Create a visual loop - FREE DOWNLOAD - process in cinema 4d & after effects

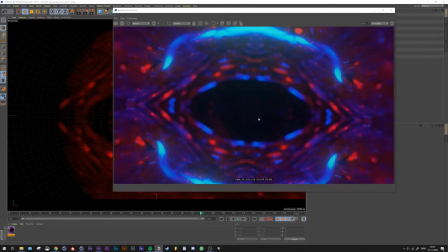(4:02)
And oh yeah, I wanted to do CDEF,
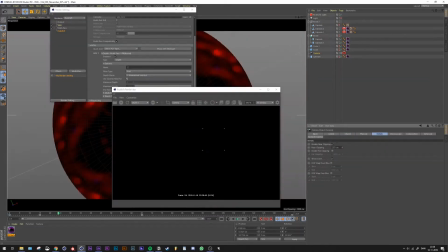(4:05)
so maybe we could use the CDEF layer later on in comp for maybe smoke or fog.
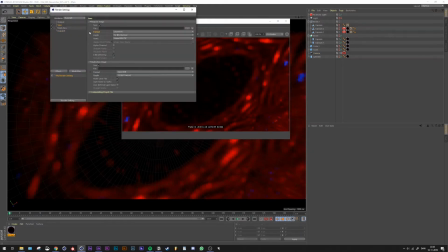(4:14)
I wasn't really sure, but I guess we'll see on that later. You know, the rest was just like kind of hit the render button.
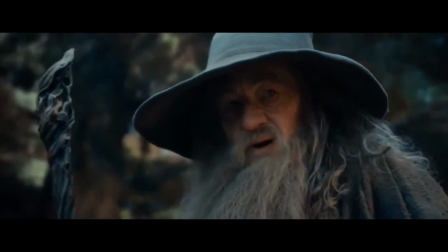(4:22) Out of the frying pan and into the fire. Run! Run!
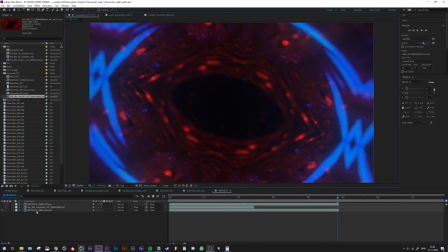(4:28)
Yes, so I guess that's my way of saying let's get back into After Effects.
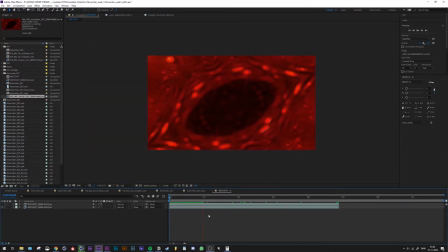(4:32)
So I wanted to do another round of color grading, I guess, and just play around with these shots.
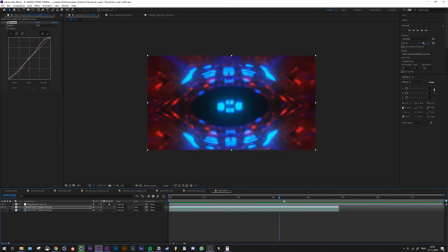(4:39)
Maybe we can create something new, and I kind of wanted to create like a new loop.
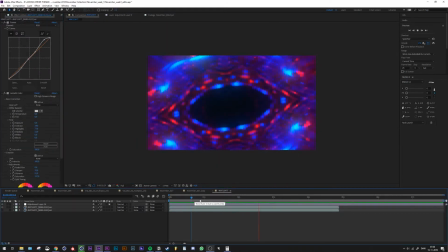(4:42)
But I started off just doing some simple color grading, some glow, some curves, some lumetri I think I used.
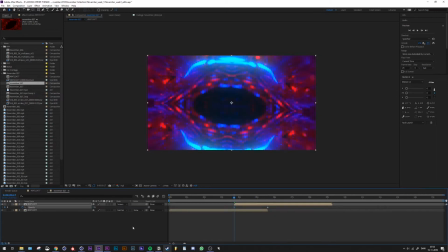(4:49)
And that sort of just got me, you know, like just get the details a bit extra.
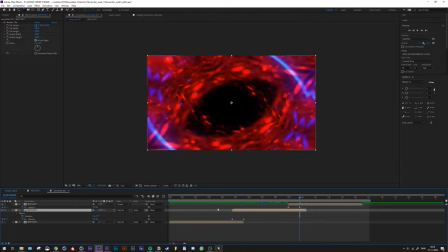(4:55)
I even used a denoiser, I think. And then I started to play around with the loop So seeing if I could loop the 3D clip, and this is what I ended up getting.
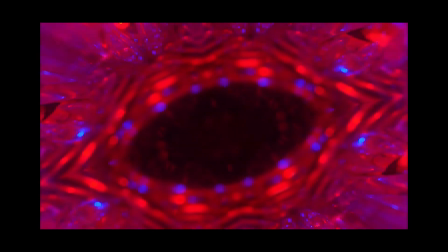(5:03)
So I kind of like this, but you know, not too much maybe.
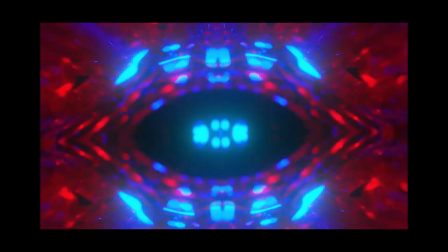(5:08)
I don't know, but I couldn't really stop here, so I kind of just went on and kept creating.
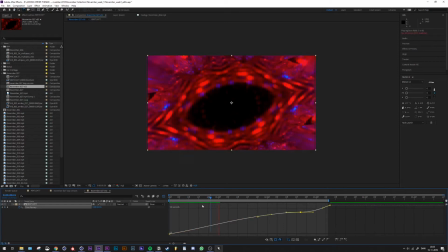(5:15)
I went into I wanted to kind of make like a speed ramp with one of the clips, so it like started off slow and maybe like aimed into like just have some more power at the end,
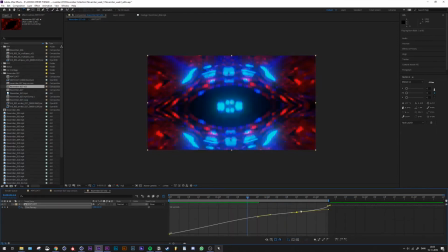(5:28)
maybe with like a force field or something. So I ended up using like a CC lens to try to create that force field sort of effect.
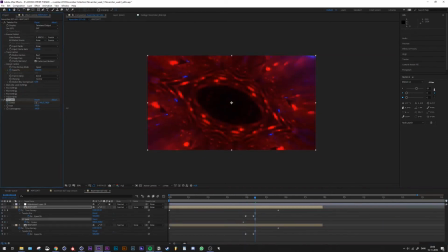(5:35)
And I think it's just like I tried to create this with intent, so I wanted this clip to maybe be like right when the beat drops,
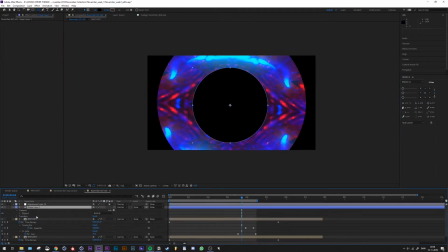(5:44)
so you get that like pop, and that can really sell the like when the beat drops. And that's just like some basic animation with the CC lens and some masking, just to like boom, create that effect.
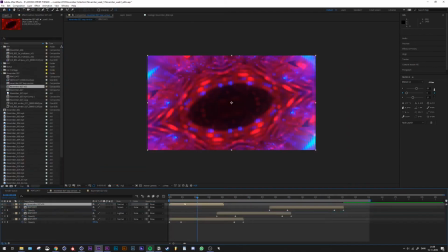(6:00)
So I pre-composed this and tried to see if
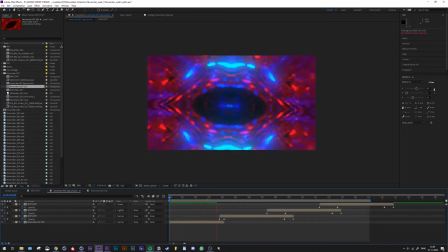(6:04)
this could work as a loop with the speed ramp, and this is what I end up getting. So kind of like boom, and then we have the CC lens at the end.
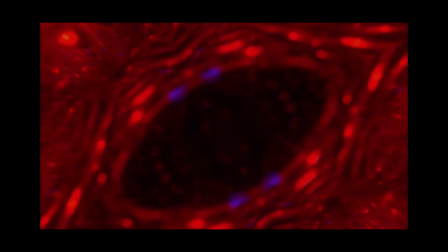(6:13)
So I thought then right at the end you could edit over to like a clip when the beat drops and have like a fun thing.
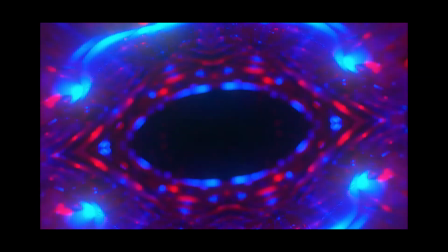(6:19)
Alright, so I guess that's it, and this is kind of what we ended up creating.
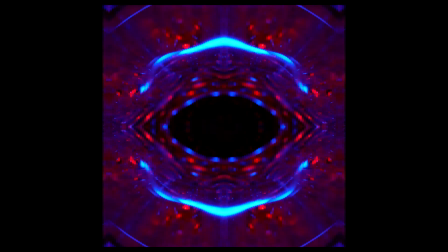(6:24)
So this was the first like plate we ended up creating in just in After Effects after using the clip,
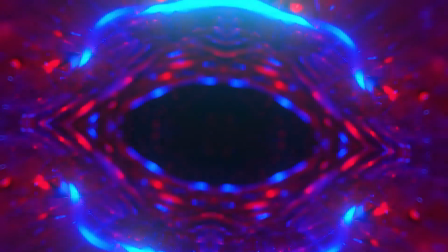(6:30)
and then we turned it into 3D, and I created this sort of tube thing.
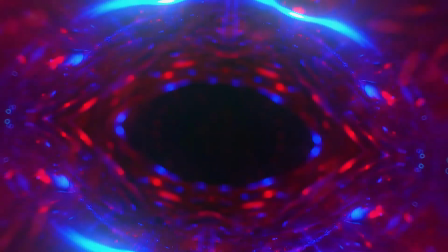(6:36)
And then, you know, after that we create this first loop, and when I look at it again, I kind of like it.
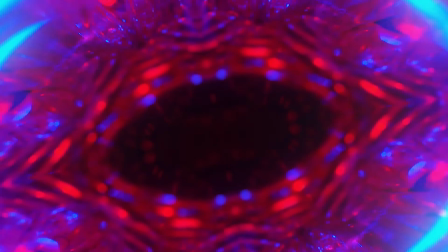(6:41)
I like the slowness of it, and I like how it kind of slowly fades. It isn't like a perfect loop, but I think it works for what it is.
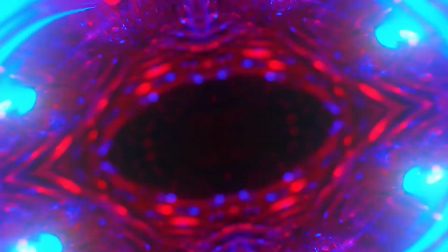(6:47)
And then we created that last beat drop thing, and you know,
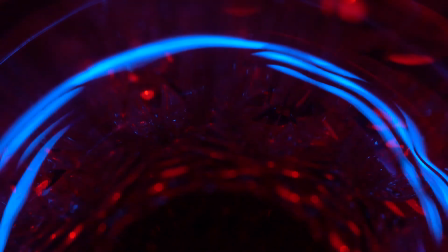(6:52)
it was all created from this original clip, so which just makes it so much more fun for me.
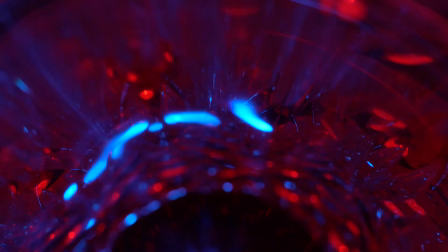(6:58)
You know, some of these processes is kind of dumb maybe, and seems kind of like doing the same thing over and over again, but I think it's just like
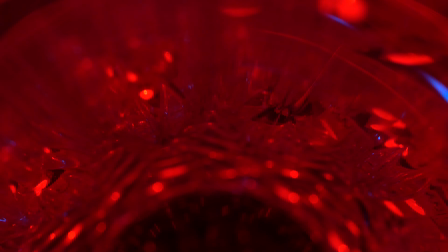(7:07)
just a process of trying to create new versions of kind of the same thing,
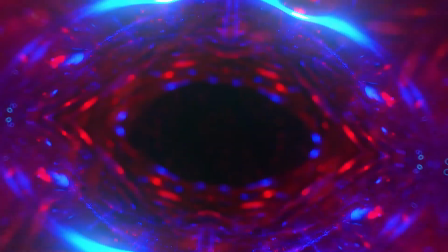(7:12)
and seeing if you can create like a variance or something completely different just from that original clip, which is cool.
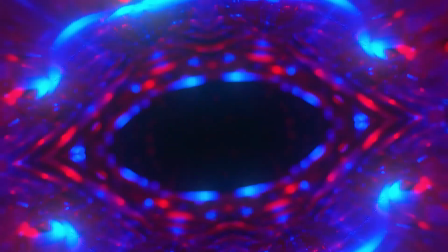(7:18)
And just to create this with intention was nice, to actually have like a plan of this needs to be like a music visual.
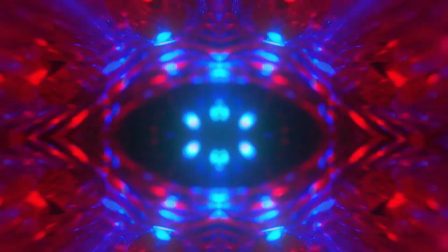(7:24)
Okay, so I guess that's it.
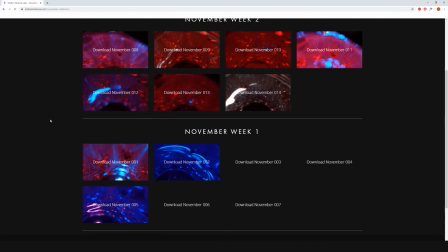(7:26)
If you want to download these clips, or some of these clips like this one I started with, it should be up on the website, or this should be up on the website from next week,
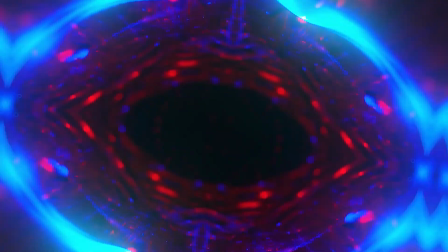(7:35)
but there are other free clips. At the end of the month there's gonna be 30 of them, I hope so, and probably more with like a bunch of bonus clips. So thank you so much for watching, and I'll see you next time.